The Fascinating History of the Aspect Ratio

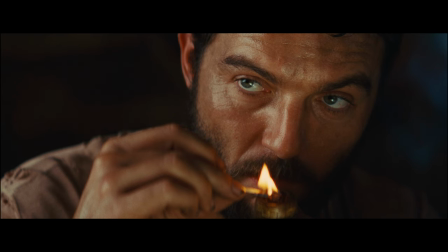736s
You're able to frame close-ups of your characters, whilst also being able to display wide environments around them.
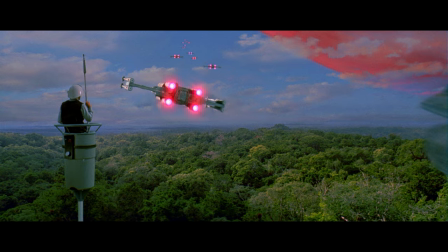742s
Star Wars is a classic example of this. It's also great for framing multiple characters together.
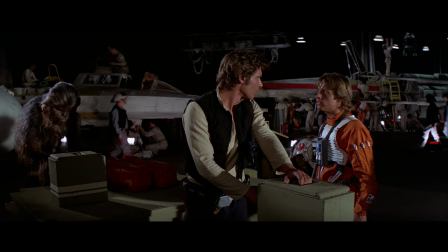747s
Fantastic for films with large ensemble casts. So maybe look at a wider aspect ratio if you want to capture stunning natural vistas, or if you're creating a fantasy epic like Star Wars. If you're telling a story that is going to revolve around two types of characters, either human or otherwise, that are kind of varying in height, then maybe look at taller aspect ratios for ease in framing.
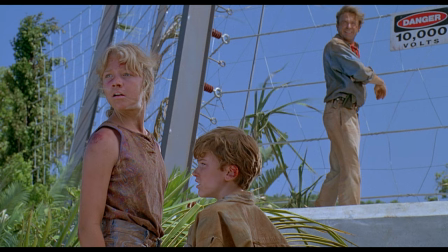768s
Jurassic Park is a good example of this.
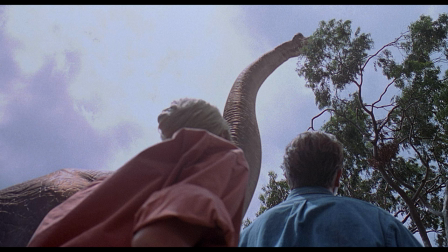770s
You have small humans framed up next to towering dinosaurs, and a tall aspect ratio allows for the framing of both in comfortable fashion. Whereas a wide aspect ratio might fit our humans in the frame, but we'd be lopping off the head of our poor T-Rex.
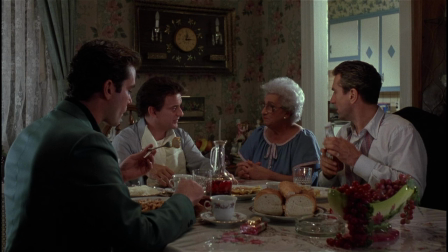783s
Or maybe you're making a gritty crime drama rooted in the realities of the characters' lives and you want to keep the audience engrossed.
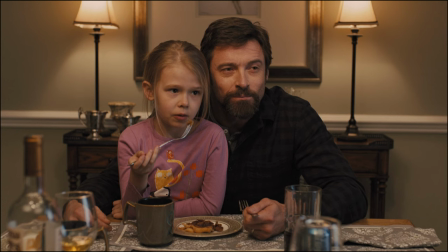790s
A more standard aspect ratio closer to the field of vision of normal human sight might serve your story better. Or perhaps you want to take the Wes Anderson route and change things up depending on the scene.
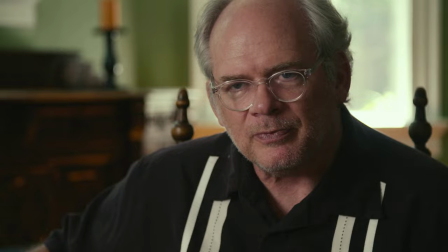800s
Well a great example of this can be found in countless documentaries where you would see the on-camera talent being interviewed in
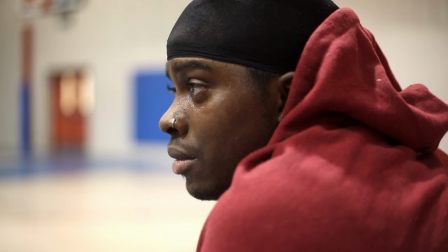806s
a standard 16 by 9 frame and then any reenactments or supporting b-roll would often be presented in a wider, often 2.35 to 1 ratio. If you're a gamer, you'll be very familiar with this change in aspect ratio.
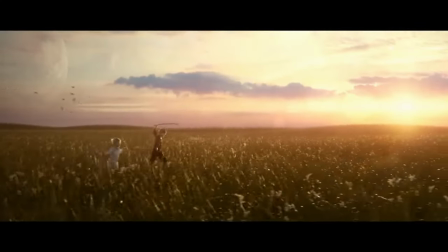818s
Cutscenes in video games are often referred to as cinematics,
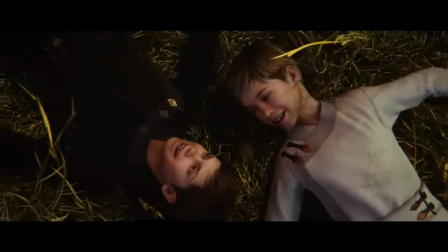821s
and will commonly shift from the playable full screen perspective to a wider cinematic ratio that serves to further the story. Like I said at the top of the video, aspect ratios are fascinatingly complex for something so subtle. No matter the content we watch, the genre, the medium, or even the surface we watch it on, the aspect ratio will be there front and center and will often serve to inform us as viewers about something that may be happening on screen. It's a great way to inject some creativity into something that's just always there, but it was born from 100 plus years of technical innovation. And even in the modern era of content creation, we are seeing the continued evolution of the humble aspect ratio in the rise of vertical video on mobile. With platforms like TikTok, Instagram, and YouTube Shorts, to name a few, employing non-standard aspect ratios designed to best suit the device in hand. So if you're involved in creating content, I want you to think about everything that you've learned in this video and how you can take that into your own work. How can you use it to your advantage to help tell your story, develop your characters, and excite your audience?
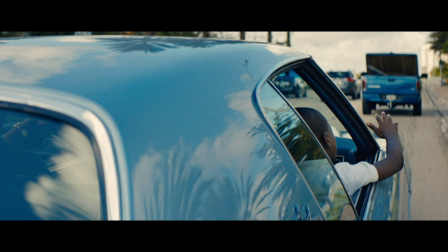881s
And if you're a movie buff or a TV nerd, I want you to look closer at those black bars at the top and bottom of your screen and watch for subtle changes in the aspect ratio,
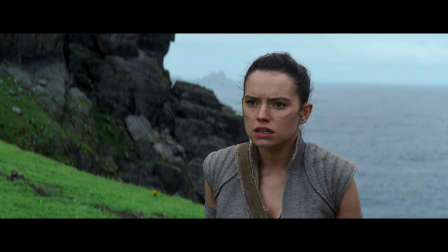889s
and then think about what the filmmakers are trying to say by changing the way that the image is presented to you. Now I hope you liked this video, I had a blast making it. I know it's a little bit different for our channel, but if you did like it, hit the subscribe button below and let me know in the comments, what are some of your favorite aspect ratio facts? And don't forget to check out Envato Elements today. There's an almost endless supply of video content on the platform and you guessed it, all with different aspect ratios. So check out what's on offer today by clicking the link in the description below.